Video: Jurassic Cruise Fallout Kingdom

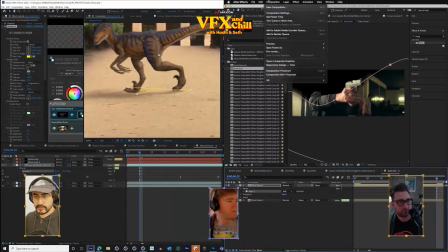4495s
I'm going to move its point up to here, kind of behind the heel, and I'm going to make it very short. So it's just right below him.
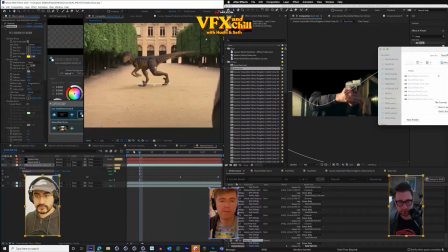4511s
And then these two shadows together may
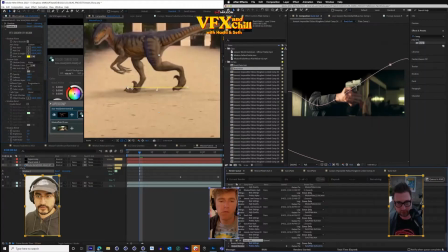4515s
turn up the opacity of this truncated one a little bit. And that might give me the dark shadow that I yearn for, right where his toes are touching down.
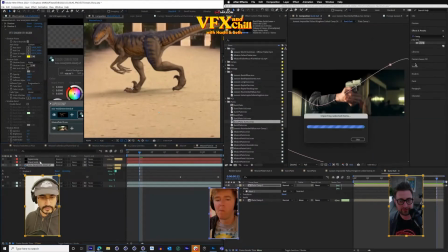4529s
The other trick for that I've done before is if you have someone moving from the side,
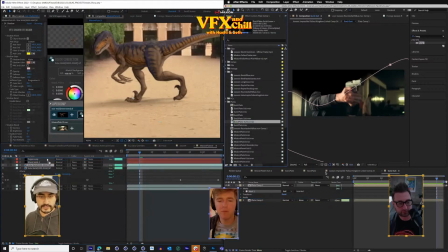4535s
you would duplicate. I'm working in Super Comp now, so let me hide that.
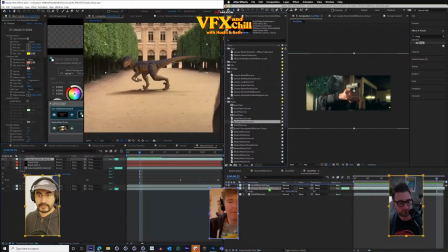4541s
You can duplicate the layer of somebody like this raptor walking along,
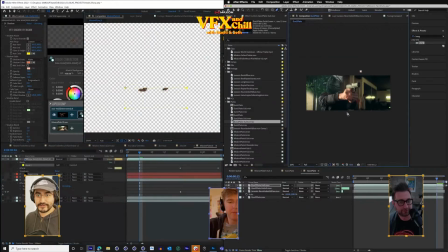4546s
and just to solo it for a second, you could put a little mask right there. Let me delete all the effects on this, and just do a little teeny mask right there. And then you go to fast box blur, do a little bit of that,
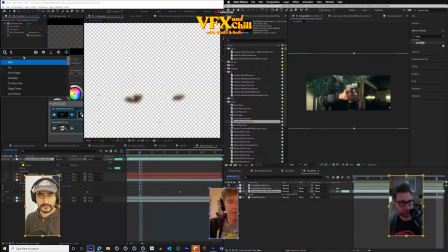4562s
and then fill that with some black or whatever.
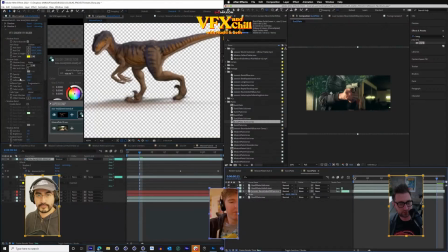4569s
And now, if you had your walking raptor, you can take this instance of it and just, whoops, the one with the mask, can just kind of move it down a little bit, and then maybe add another
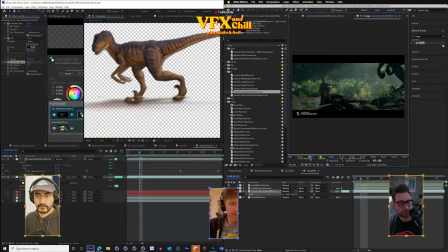4586s
fast box blur that is horizontal only, and that will stretch out this shadow right next to their toes.
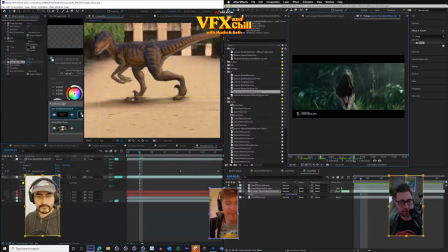4596s
This is a good tip, folks. This is a good tip. And that gives you, let me turn it on and off.
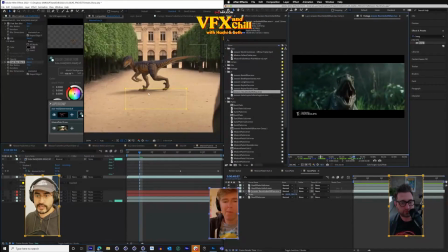4601s
So that makes up for, like, this is a great projected shadow, but there's so much light under the foot right there.
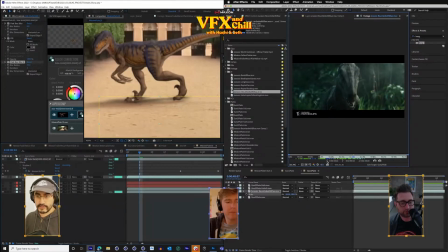4609s
But if I put this on, now I can kind of tinker with the darkness right under the footsteps. Yeah. I can even squish this a little bit so it looks flatter.
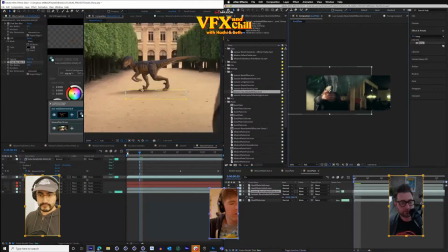It's not a great comp, but I think it'll cut in just fine. Yeah, I think the overall shadow needs to be knocked back to like half of what it is. That's always a good tip for shadows.
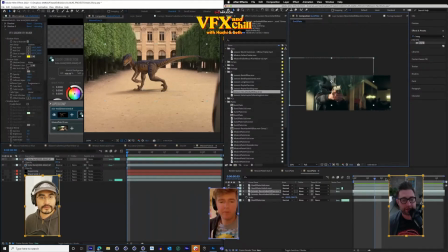4647s
Put it down to where you can barely see it, and then do one notch, but one notch less.
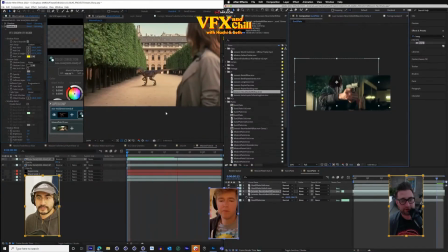4652s
Mm-hmm. And the color I'm not in love with. Oh, and the fact that it's cutting off. Let me, you know what? Maybe I don't even need that whole second shadow instance. I'm going to uncheck this clip to bounding box button, which I know can increase render times, but it'll make it so there's not a harsh line up at the front.
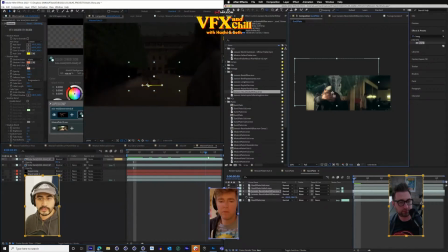4675s
Why is, the fill is not fading out fast enough.
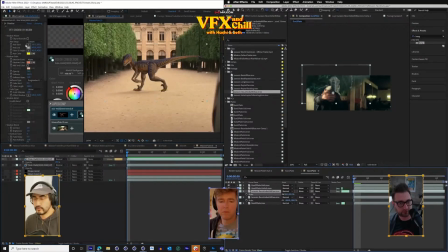4680s
All right, I thought I was going to go into overdrive mode, but instead, we spent forever in here.
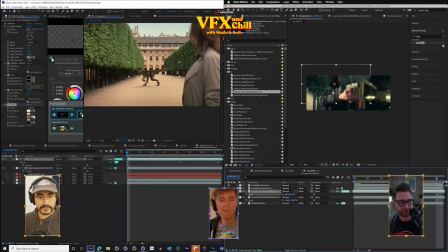4688s
I'm just going to do a little hint of CC toner, and let me turn on Ethan again,
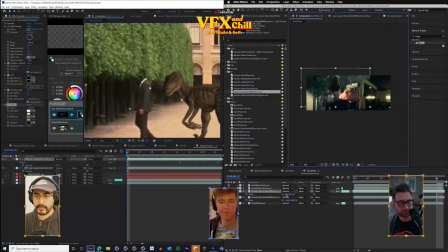4696s
because I kind of like the color of this suit.
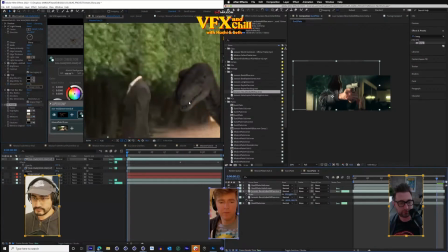4699s
I'm just going to sample the middle level of this suit somewhere. And then I'm going to push that a little bit more in its colorful direction. And that's going to look like garbage.
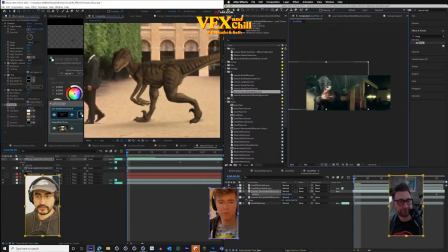4714s
But then I'm going to turn down the toner to blend mostly with the original, but just bring it down a little bit because he's too saturated and I want him to move in the direction of Ethan over here. Because he's a real object in the scene.
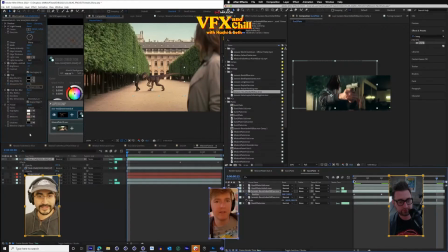4734s
Anytime you can reference real objects in a scene, it's going to help. It's going to help. Probably just go for that.
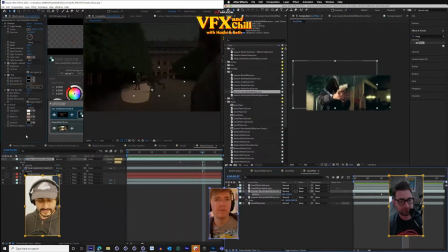4742s
Okay, that's enough of this.